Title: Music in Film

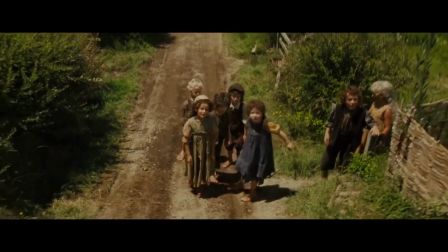[8:41]
One of these musical themes is the Shire theme. This piece of music introduces us to the Shire.
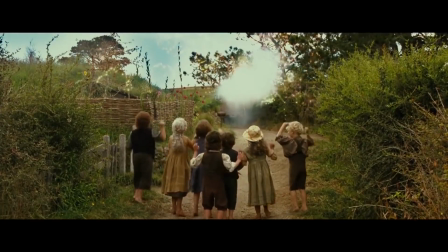[8:48]
The composer uses a rural fiddle and an assortment of Celtic instruments to give a peaceful mood to the scene.
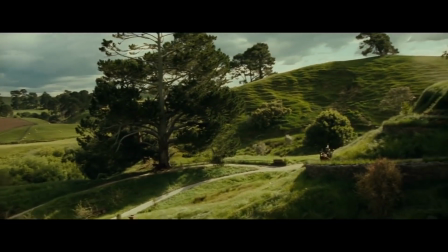[8:56]
The use of a whistle also keeps the music simple, reflecting the lives of the hobbits.
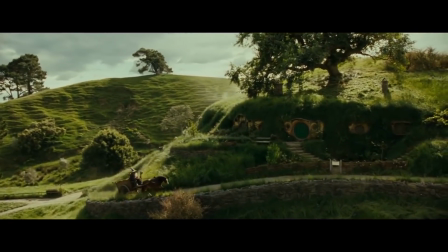[9:02]
The theme heard in this scene is repeated later in the story when Frodo and Sam leave the Shire.
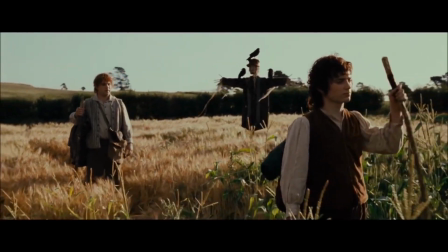[9:12]
In this scene,
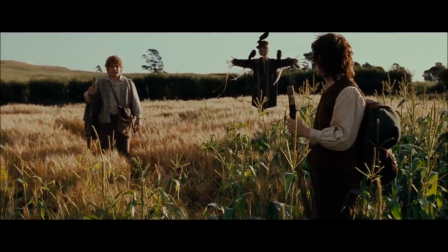[9:13]
the last notes of the Shire leitmotif are used to symbolize Frodo's and Sam's literal exit from the Shire and metaphorical exit from its safety.
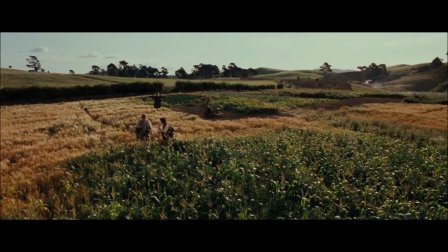[9:26]
The ending of the Shire leitmotif is mixed with part of the Fellowship leitmotif, showing that the Fellowship is beginning to form.
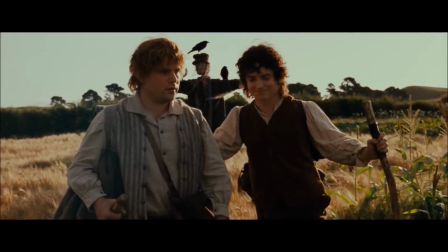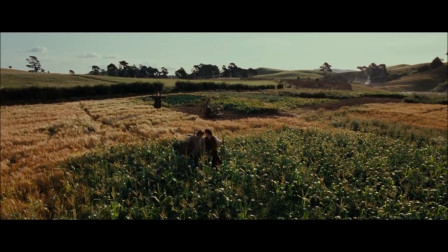[9:41]
This is the first time the Fellowship theme is heard in the movie.
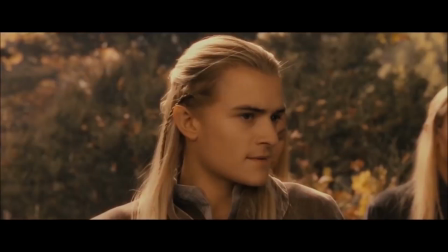[9:45]
Thus, the use of cor anglais and French horn establishes a tone of bravery
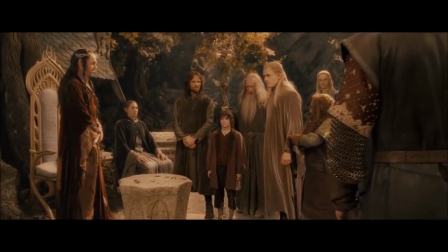[9:50]
and loyalty that will recur throughout the film.
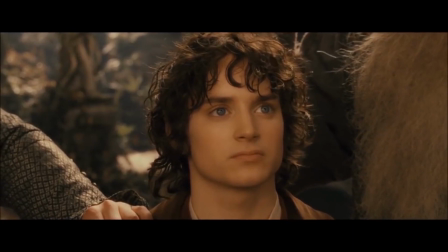[9:55]
This theme is heard over and over as more people join the Fellowship.
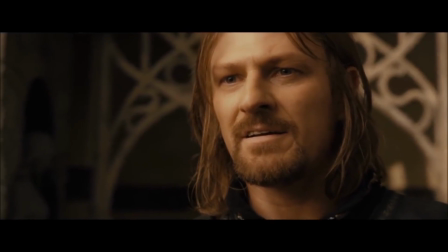[10:00]
A relevant moment when the Fellowship leitmotif is heard again is when Elrond names the Fellowship of the Ring. Once again, short transitions from the Shire leitmotif to the Fellowship leitmotif.
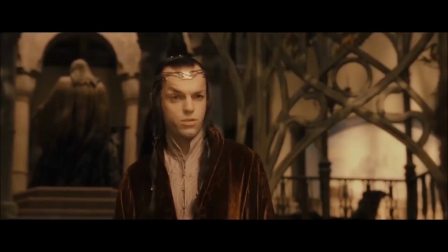[10:13]
This reminds the audience of who Frodo is, a simple hobbit from a peaceful land.
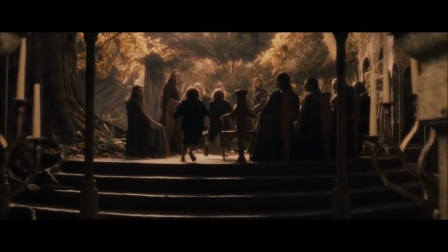[10:18]
Then, as the score transitions into the Fellowship theme, Shore underscores Frodo's decision to be the ring bearer.
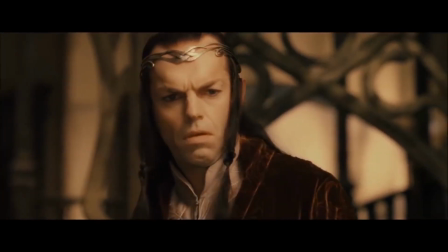[10:27]
This points out Frodo's bravery.
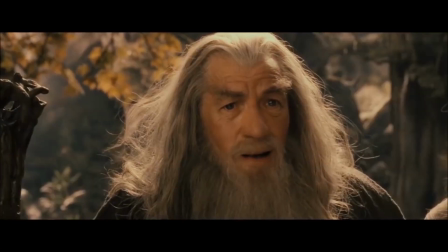[10:32]
This is the first time that the entire leitmotif is played out, signaling the Fellowship is complete.
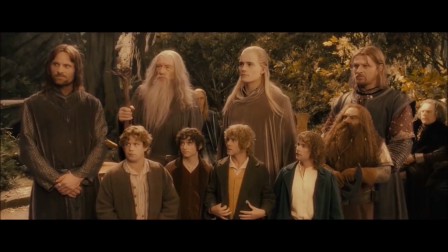[10:40] 9 companions. So be it. You shall be the Fellowship of the Ring.
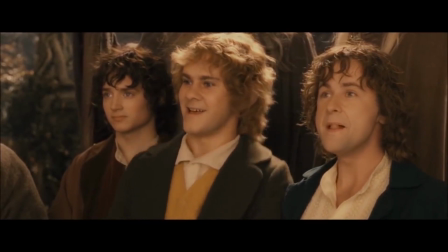[10:50] Right. Where are we going?
What I tried to show is that the main event today is not seen by those of us that live in it. Koyaanisqatsi. This experimental film puts music at the same level as the visuals.
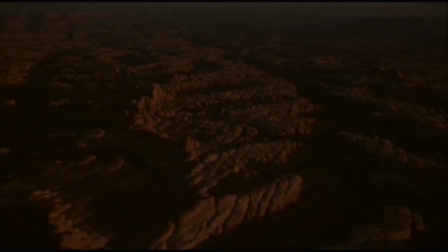[11:29]
So what I decided to do in making this film is to rip out all the foreground of a traditional film.
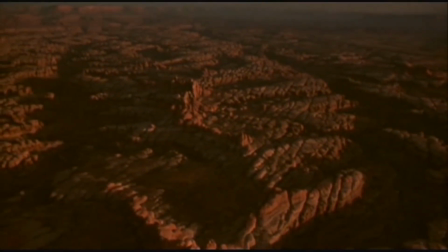[11:35]
The foreground being the actors, the characterization, the plot, the story.
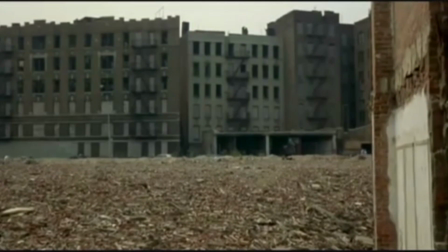[11:40]
I tried to take the background, all of that that's just supported like wallpaper, move that up into the foreground, make that the subject.
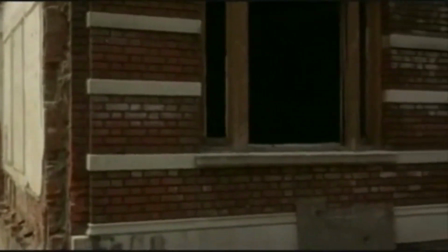[11:49]
This is why, although there are repeating leitmotifs, they are not connected to a specific object or character in the film.
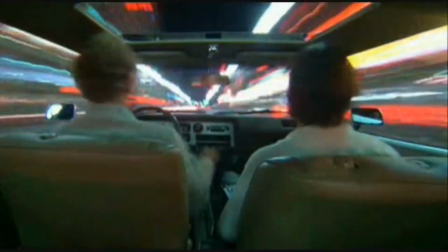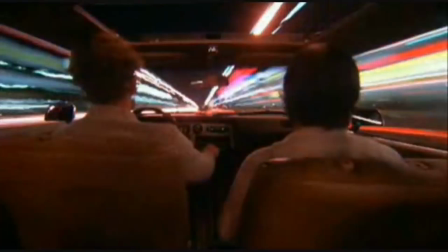[12:02]
The beginning of the movie is filled with untouched natural landscapes.
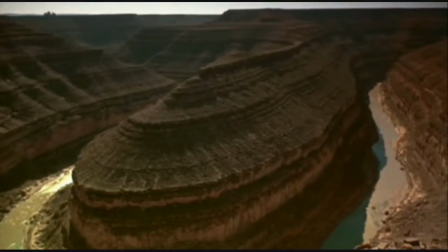[12:06]
This is nature without interference, a starting point for what is to come.
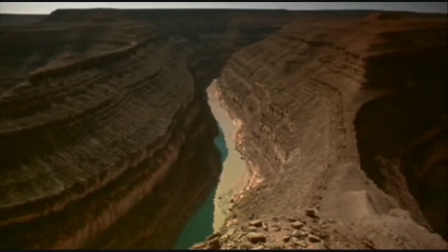[12:14]
The music in the scenes does not try to shift the audience's attention,
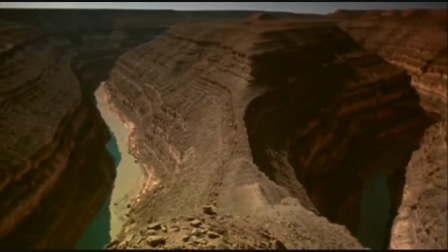[12:18]
but rather underscores the sheer vastness and beauty of the natural landscape using an organ.
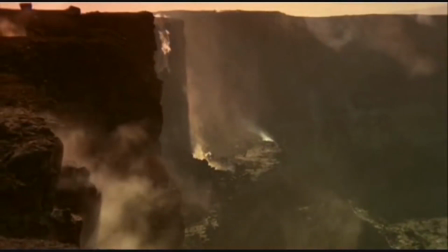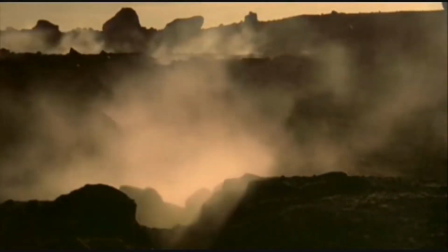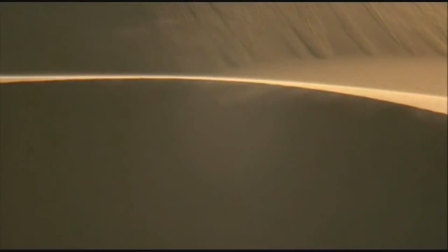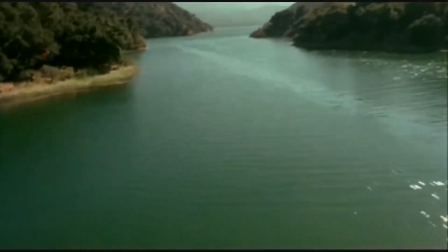[12:41]
The low-pitched male voices repeat the word Koyaanisqatsi, making the music sound religious, almost ritualistic.
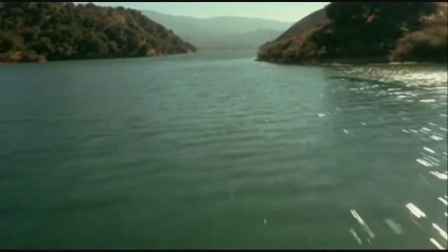[12:48]
This is, in part, what the director wanted to show about the qualities of human life.
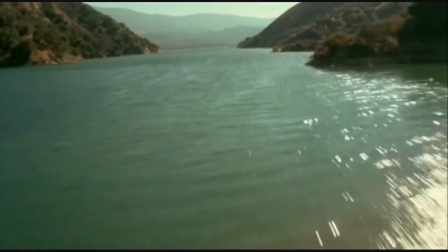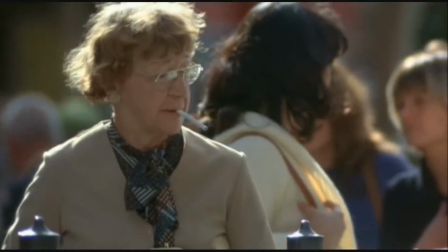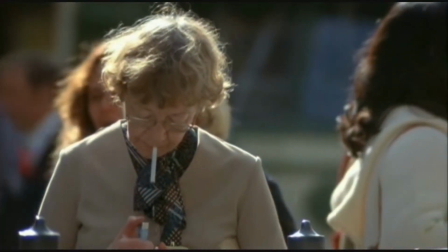[13:04]
Life that is not seen and goes unquestioned. Life unquestioned is life lived in a religious state.
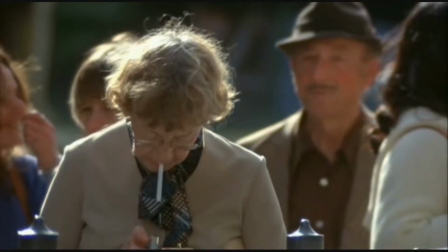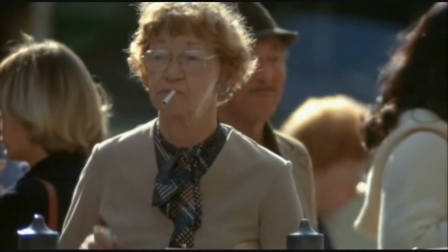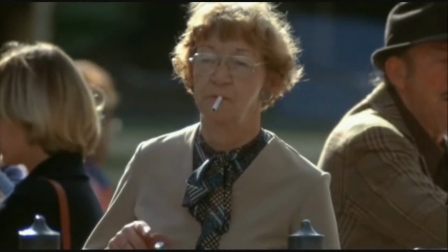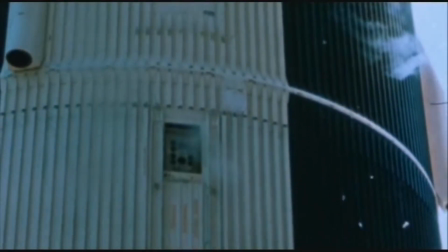[13:28]
The low-pitched voices at the beginning of the film are present at the end of the film as well.
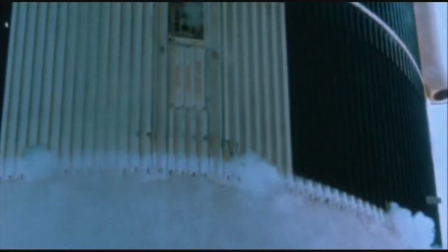[13:33]
The same is true for the melody on the organ.
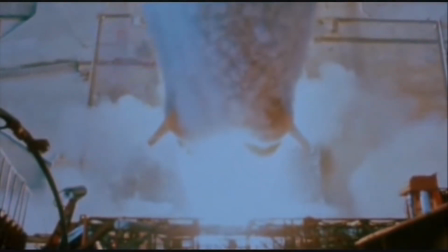[13:37]
This gives closure to the film, while at the same time bringing the audience's attention back to the beginning of
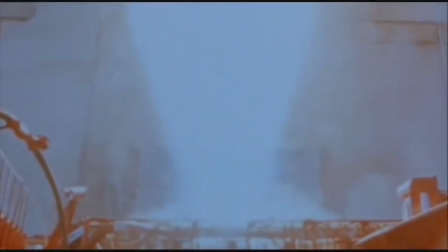[13:43]
the film to point out the contrast between the untouched nature scenery to fully man-made technology.
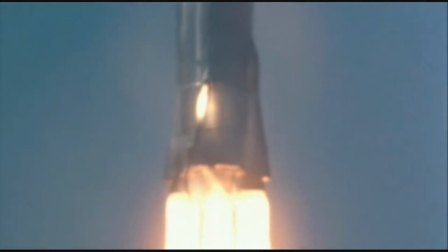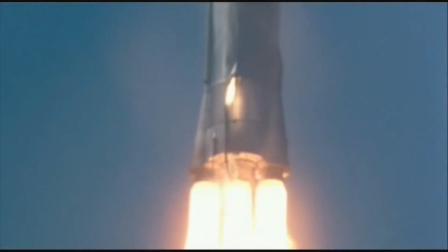[13:57]
Although the melody is the same, the instruments in the first scene and the last scene are different.
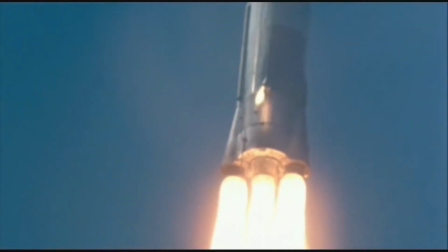[14:03]
In the first scene, a real organ is used, while the last scene, an electric organ is used.
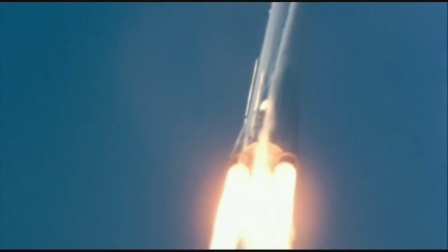[14:10]
This drives home the main point of the film, to show humanity's existence within a technological world.
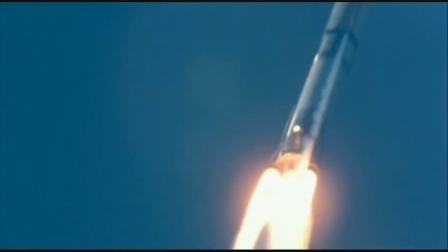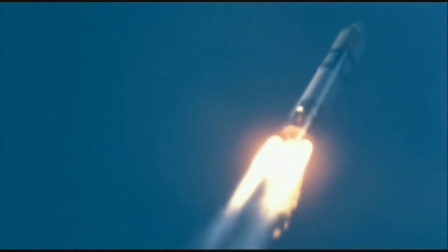[14:22]
It's not that we use technology, we live technology.
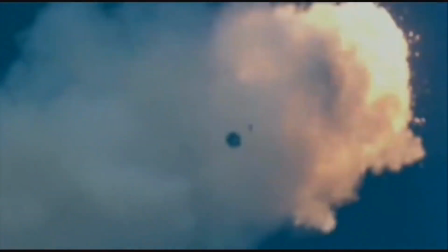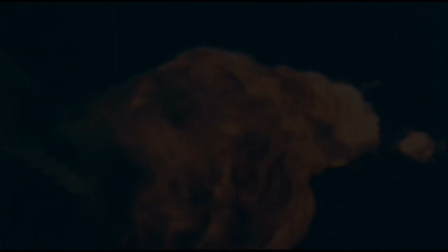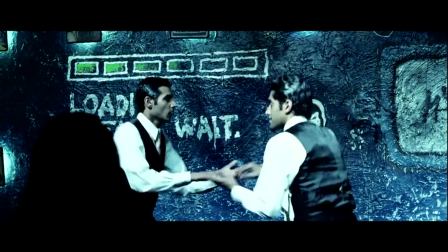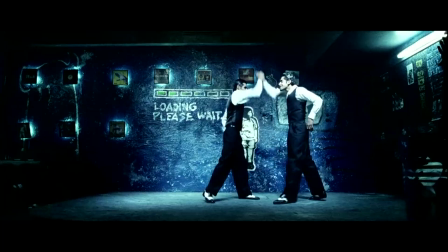[14:53]
Bollywood cannot be skipped when talking about film music. A modern Bollywood movie
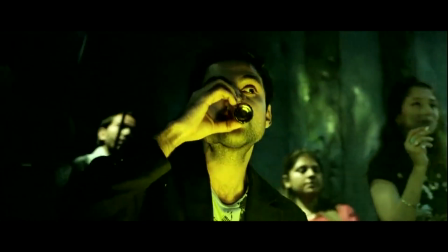[14:58]
Famous for its use of music is Dev.D, a 2009 contemporary adaptation of the novel Dev.D that was published in
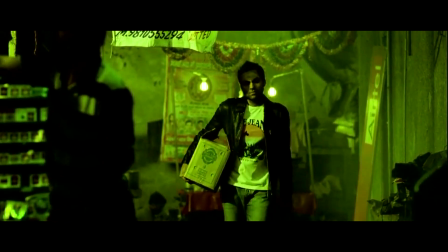[15:09]
1917. In Dev.D, each song is used to establish and strengthen a relationship between the characters.
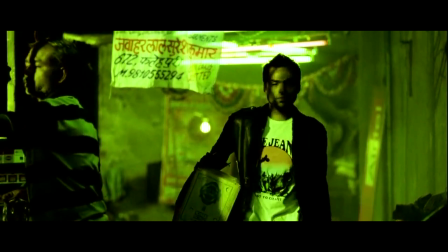[15:16]
For example, the main theme of the movie uses one male and one female voice to create the main melody.
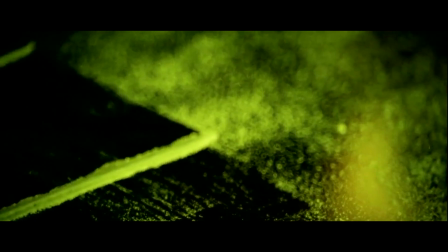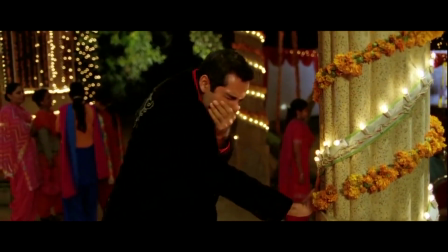[15:29]
The lack of lyrics forces the audience to pay attention to the meaning of each voice rather than the literal meaning of the words.
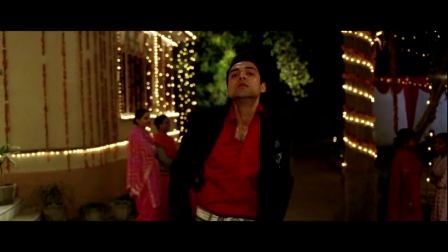[15:39]
In the first half of the song, only the male voice is heard.
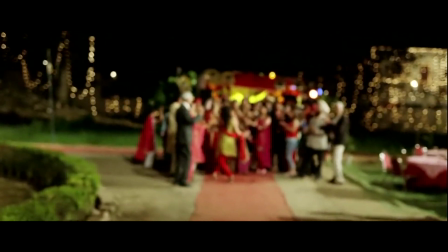[15:42]
This is representative of Dev at the beginning of the film, alone and chasing after a girl who is already married.
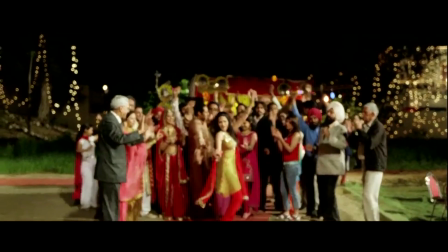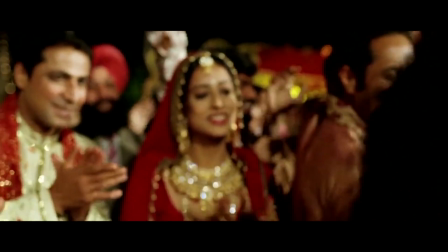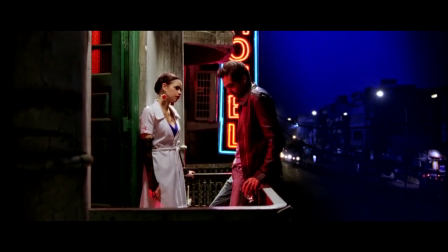[15:59]
Then, as the second verse starts, the main female voice takes over the melody, while the male vocals accompany it in the background. This represents the ending of the movie, when Dev finds and accepts his true love.
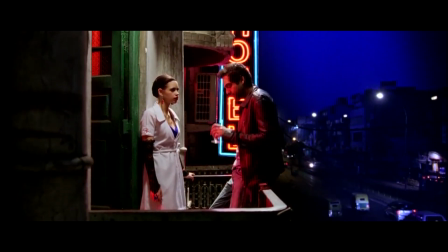[16:18]
With one song, Amit Trivedi manages to lay out the structure of the entire movie.
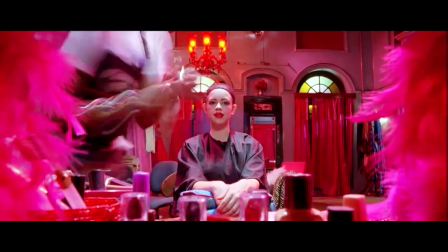[16:26]
At its core, Dev.D is a love story, but it explores the deeper theme of female independence,
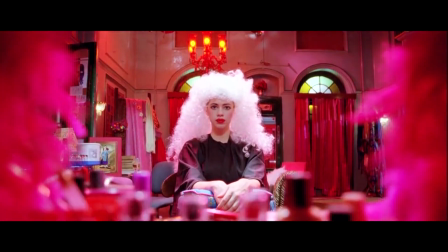[16:32]
making this film as much Lenny's story as it is Dev's.
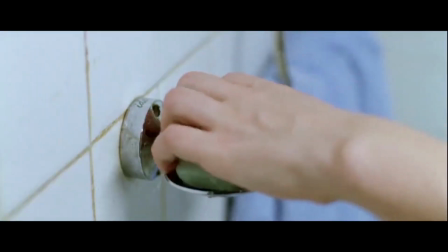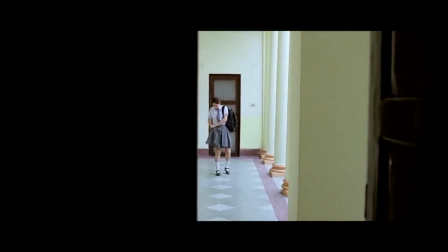[16:43]
The simple melody used in this sequence is created using only one woodwind instrument.
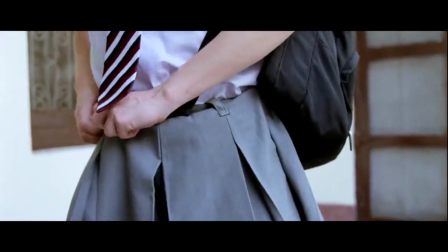[16:49]
This reflects the simplicity of Lenny's life as a student.